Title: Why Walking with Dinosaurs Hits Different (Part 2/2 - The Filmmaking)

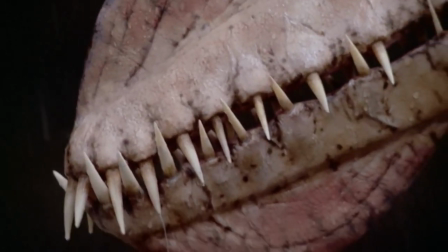(0:00)
Walking with Dinosaurs not only excels in the education department, but also on all fronts of documentary making.
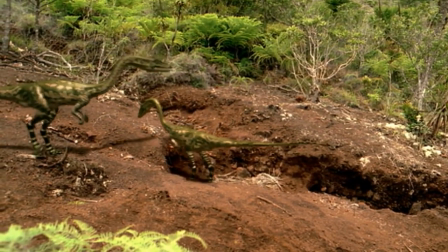(0:07)
First off, the stories of each of these six episodes are all captivating and compelling,
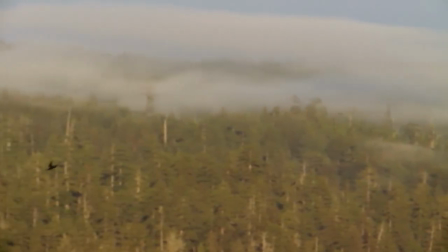(0:12)
easily allowing the audience to get invested in the world of the Triassic, Jurassic, and Cretaceous.
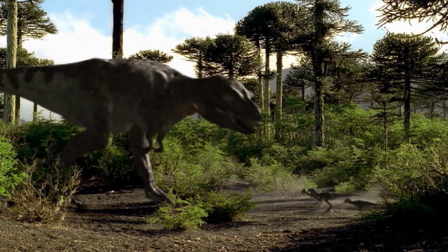(0:17)
We've already discussed many things about the excellent story of the female Tyrannosaurus from Death of a Dynasty.
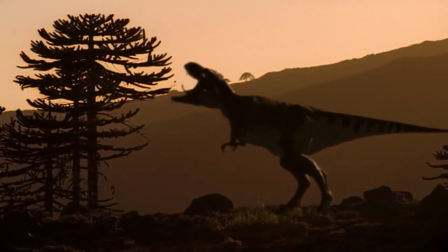(0:23)
Her efforts to attract a mate,
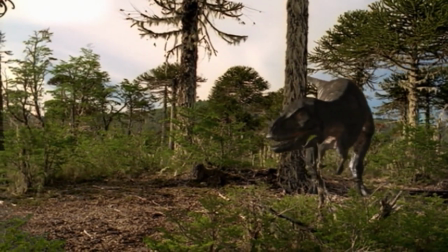(0:25)
her tense interactions with a male once he arrives, and her struggle to keep her nest safe from robbers is all suspenseful and keeps you on the edge of your seat,
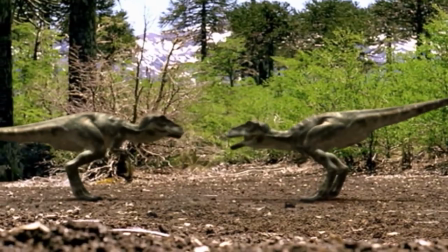(0:32)
and you'll quickly attach to her adorable little babies once they finally hatch.
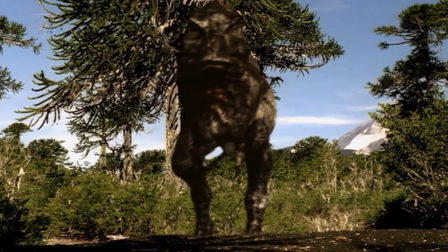(0:37)
You come to root for the mother Tyrannosaurus by the end due to all the effort she's put in to get where she is, which is part of what makes the ending that much more tragic.
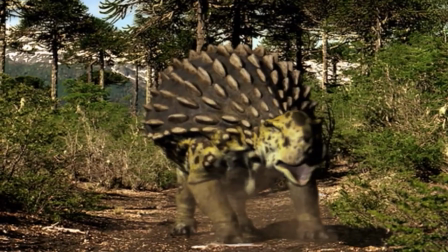(0:46)
It makes you feel sympathy for the animal once you can get over how flawed the model is.
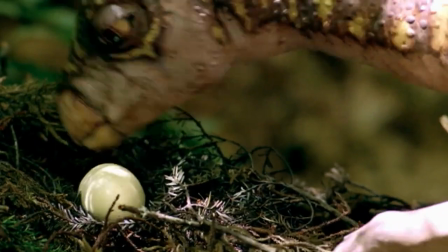(0:50)
But the stories for the other animals each episode chooses as its main focus are also just as well done.
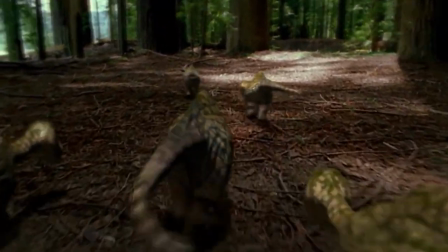(0:56)
The story of the survival of the young Diplodocus crush in Time of the Titans is also great and you easily come to side with the Diplodocus and want them to survive,
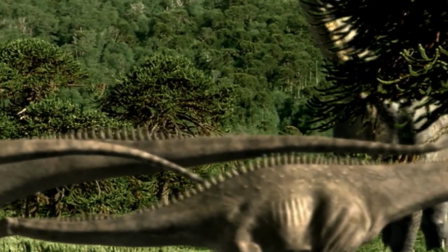(1:05)
as they make for endearing protagonists that also work as a great gateway through which this world of earth-shaking titans is unraveled
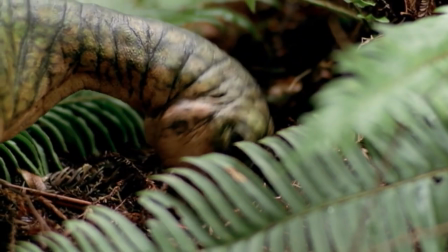(1:12)
before us. The episode intercuts between the small,
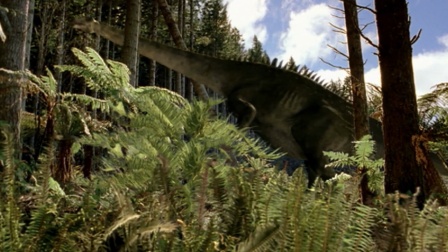(1:15)
vulnerable Diplodocus in the forest and the huge adults out on the prairies that are literally so large and powerful that they shape the very landscape around them,
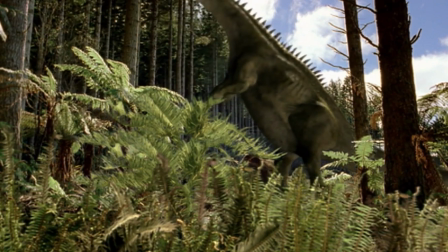(1:24)
which not only shows what the youngsters will become should they reach adulthood,
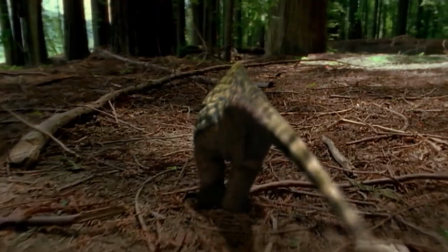(1:28)
but also succeeds at showing how mighty the animal really was while also giving us protagonists for whom we can actually really be worried about.
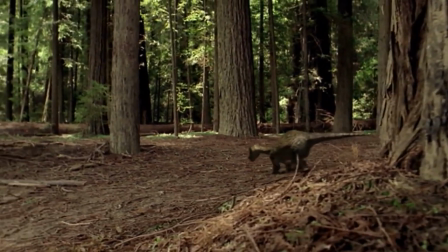(1:35)
The young Crash faces multiple trials, going from one threat to another,
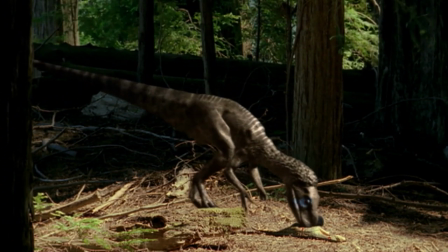(1:40)
without any place where it really ever seems like they're 100% completely safe.
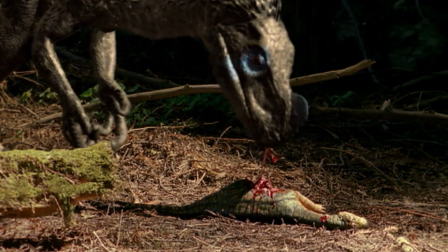(1:45)
Which actually makes you feel for them, and it really shows how ruthless the natural world can actually be.
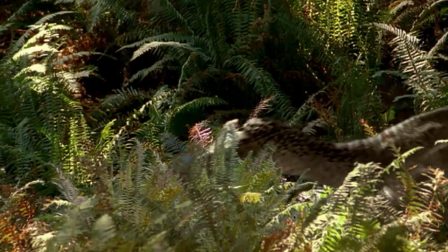(1:51)
Right when they're born, they are already being hunted by Hungryorn Hylestes.
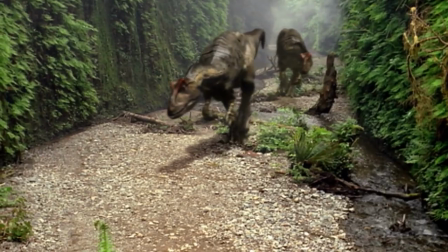(1:56)
And later when they're still babies, they're stuck in a canyon with a Stegosaurus and two Allosaurus, which are among the most dangerous dinosaurs in the region.
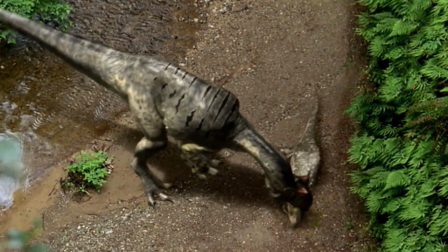(2:05)
This scene in the canyon is iconic and easily one of the most famous and memorable scenes from the whole show, and for good reason.
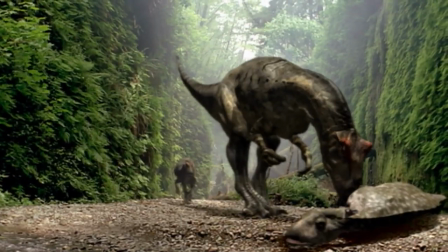(2:12)
It's utterly fantastic.
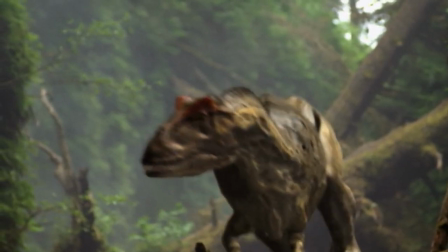(2:14)
The build-up is perfect, and the whole scene is exhilarating and tense, while also being completely realistic and not over the top in the slightest.
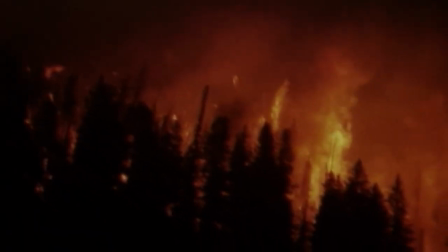(2:23)
Once the crush is in their teen years, their forest home is devastated by a fire, forcing them out in the open prairies,
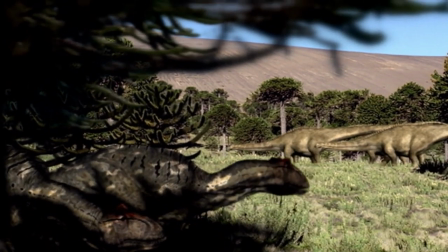(2:30)
which is unfamiliar territory for them, where they are vulnerable to predators and have yet to find a herd of adults that can defend them.
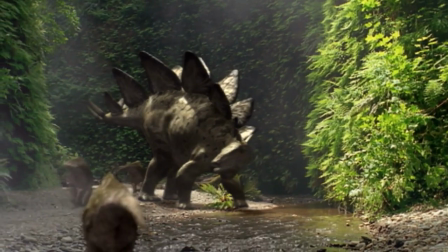(2:37)
What makes this all work is that there are actually casualties,
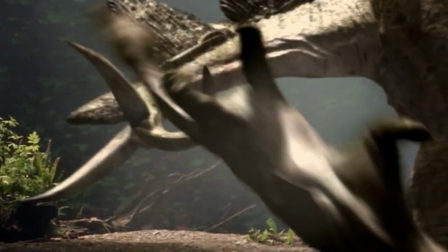(2:40)
some seen and some unseen, which prevents the Diplodocus from feeling invincible, and that creates tension.
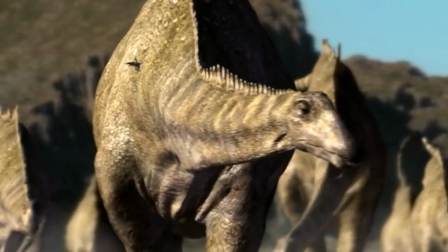(2:47)
The episode does end on an uplifting note, as the crush does eventually find a herd to settle with,
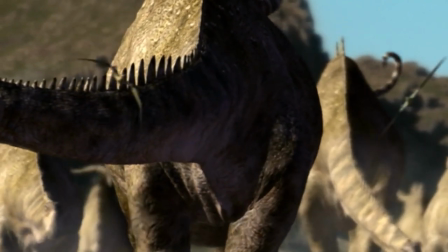(2:53)
and at the very end, the narrator reminds us of the beauty and magnificence of the enormous sauropods.
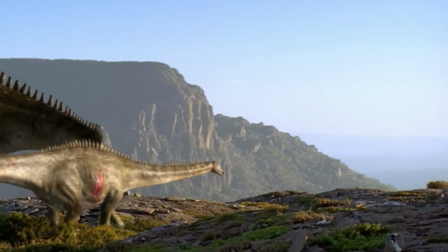(2:58)
Not only is this triumphant ending a satisfying payoff to watching Diplodocus grow and struggle throughout the episode,
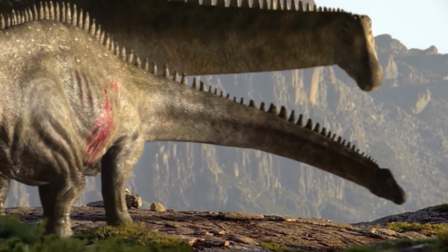(3:04)
but it's also congruent with the general tone and theme of the episode. This is another thing that makes Walking with Dinosaurs so memorable.
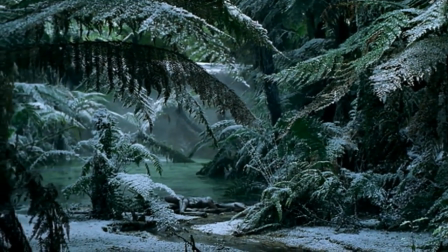(3:11)
Each episode has its own sense of identity, its own atmosphere, its own tone, and each leaves you with a different feeling during and after watching.
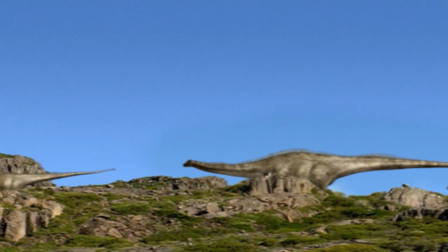(3:20)
Time of the Titans is about the dinosaur's success, and therefore is big, lush,
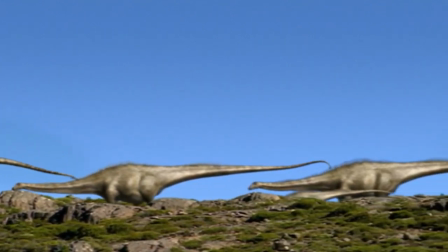(3:25)
green, and uplifting. and makes it feel like it's the golden age of the dinosaurs.
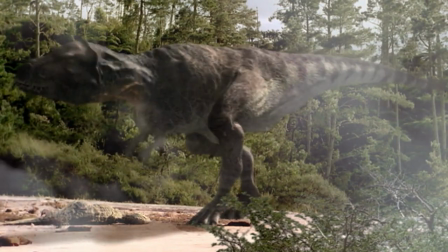(3:30)
While in Death of a Dynasty, despite the dinosaurs in the episode still being big and impressive, it feels like the last hurrah,
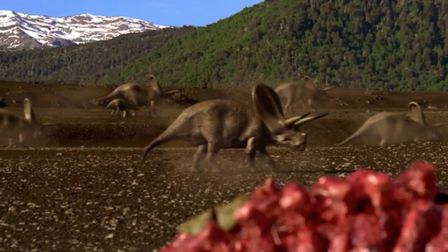(3:37)
and you are reminded of their impending doom early on, giving it a much more foreboding and melancholic feel.
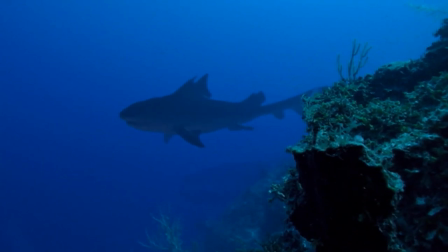(3:44)
Cruel C sticks out from the rest especially.
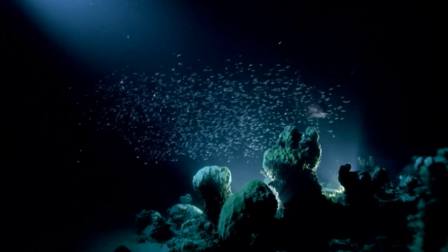(3:46)
It's chilling, suspenseful, ambient, and feels almost cold, for lack of a better word, yet also somewhat relaxing.
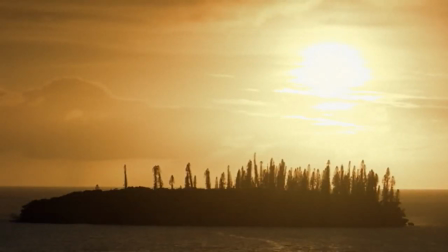(3:56)
It has such an immersive atmosphere that's somewhat hard to describe, but when you watch it, you'll know exactly what I'm talking about.
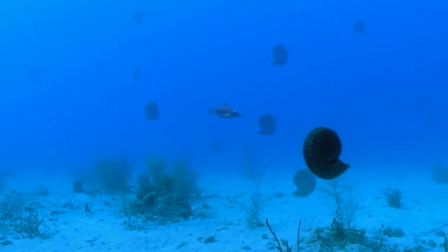(4:03)
It truly makes you feel like you're there underwater with all these strange sea reptiles.